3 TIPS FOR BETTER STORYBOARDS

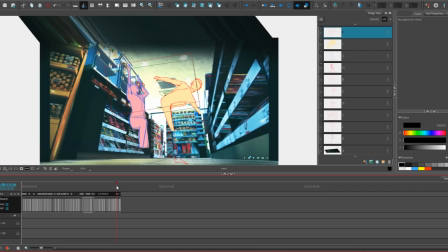542s
They'll just have the mannequin of the character doing the rough poses. And then later, after you do that, after you've got the emotion across, the timing, everything that you like about it is good, that's when you set it to the model of the character.
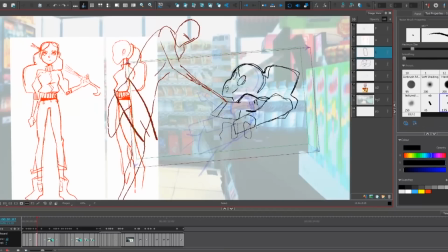554s
So yeah, they're not completely to model here. Look at the frame by frame, is really rough.
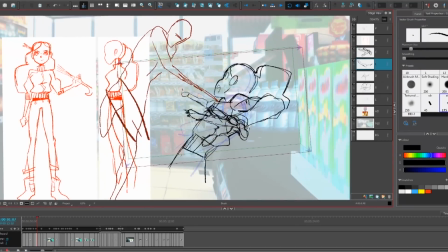561s
Yeah, the proportions are all off.
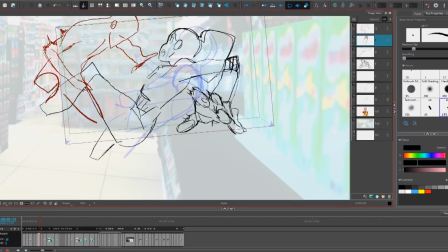564s
It doesn't make sense, but in the end, it's just time, you know, like how much time do I want to spend on it? Does it work in the condition that it's already in? There's a section that I wanted to try out, and that's the thing about all this, it's trial and error. You have an idea and you want to try it out. It might not work. That's just the game that you're playing.
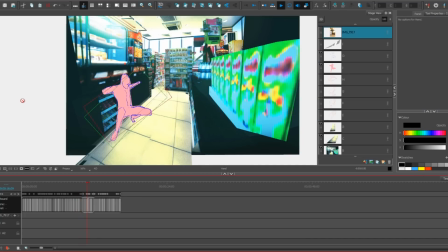582s
So right here, I wanted to follow the knife when it stuck into the table, which would have been really cool.
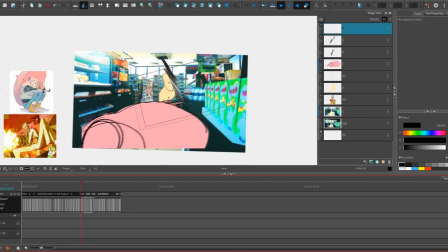588s
But the whole scene transition between this knife coming at Cam and then Umbrella Girl
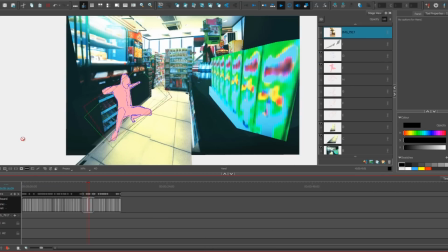596s
moving from right to left and the camera following her movement down to the floor, that whole thing would have been interrupted by me following this knife. So in the end, you really have to pick and choose what you want to do. You know, you gotta pick and choose your narrative, your speed. You can't have both. You can't have your cake and eat it too, you know. It's tough. It's a tough choice. This step is audio based. This step isn't really important for storyboards and TV as much because in TV you got a tight schedule. We never really put that much audio in the storyboards on Voltron. We could have, but it would have just taken so much time, and at the end of the day, that's somebody else's job. But I thought it'd be really cool for me to try out. The art of sound in animation or live action is called Foley. And I had a lot of fun doing this. It's probably really excessive, and it's probably really messy to an actual Foley artist. Oh, so I actually did some of the Foley myself, and then I took a lot of stuff off the internet.
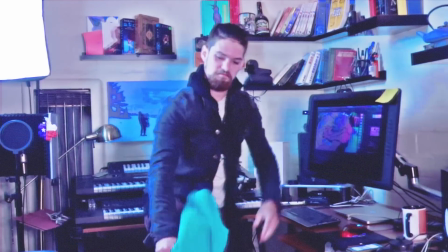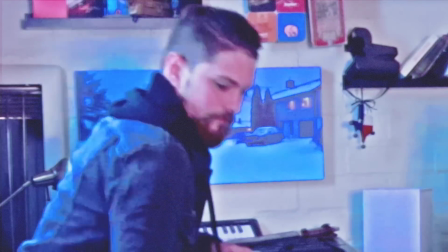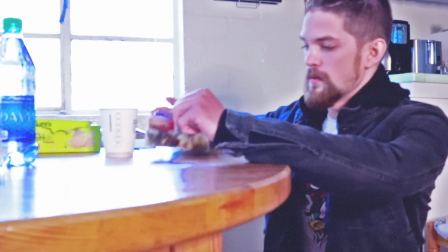660s
Could I find all this stock sound on the internet? Yeah, probably. But it's just something I always wanted to try to do, so I'm gonna try it out.
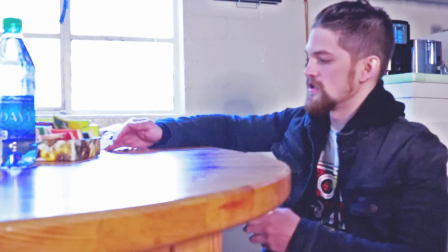668s
Alright, basically right now I'm gonna be imitating a convenience store. So, got some coins here.
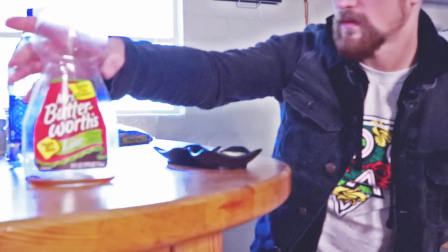675s
Mrs. B, got you some drugs.
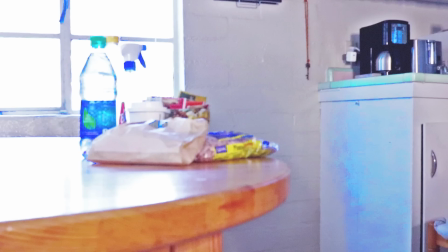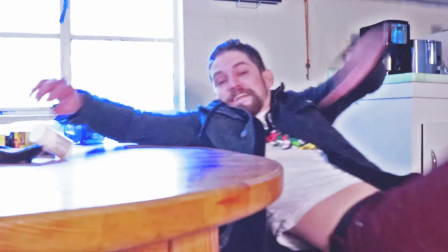Crushed it. Really hard to find good Foley. Like Foley that really sounds good. So right here, I got a bass hum. Standard, just to kind of fill up that space. And then underneath that, right over that, I just added some footsteps and some feet scuffling.
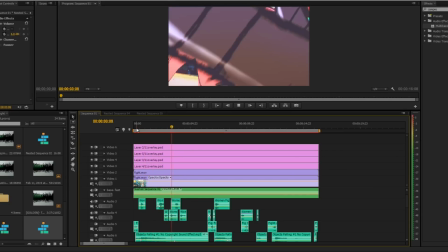713s
Took some voice actors' audio bits. And then on top of that, I took sounds of my jacket, you know, flopping around. So it's like a whoosh sound, basically. Then I added some objects falling.
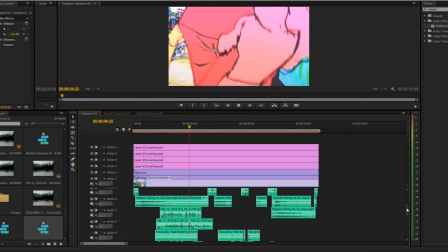725s
Then I took some of the Foley that I made, along with some like glass breaking and stuff like that on the internet, and I kind of mashed those together.
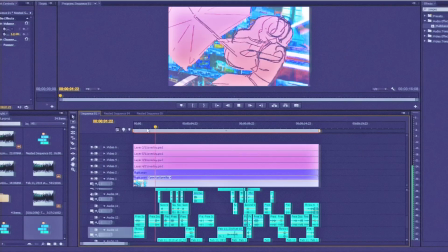731s
Got some nice sounds.
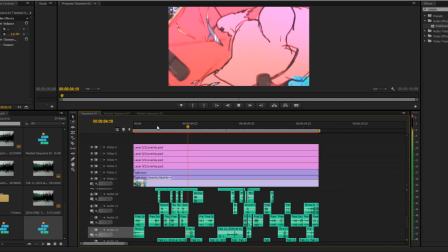735s
So in storyboards, in rough storyboards, the audio doesn't really matter that much, but in final animation,
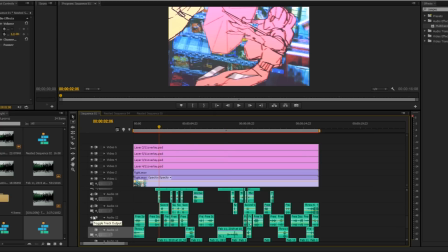741s
audio actually has a really big part in the play of impact or build up to a hit. Whenever she's stabbing that umbrella, if I didn't have the stabbing sounds, it probably wouldn't register as clearly.
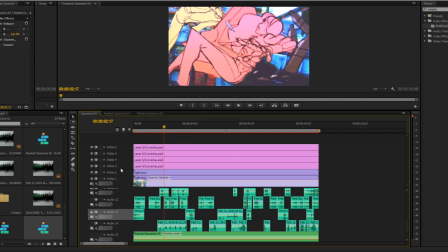752s
Music has a really big factor in that too. If you don't have music, it can be really dynamic sometimes.
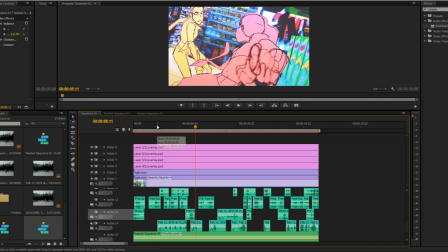758s
You can really focus on the sounds and the tension that it makes. And then as soon as you add music, it adds like a completely different feel to it.
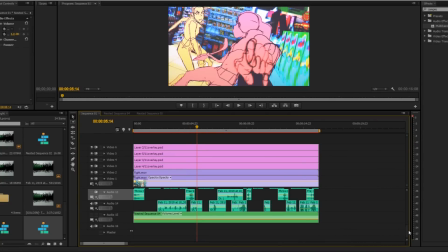766s
On top of all that, on top of the Foley, I added a song that I made, and it kind of fit. I don't know, I just thought it was interesting how it kind of changed the mood of it.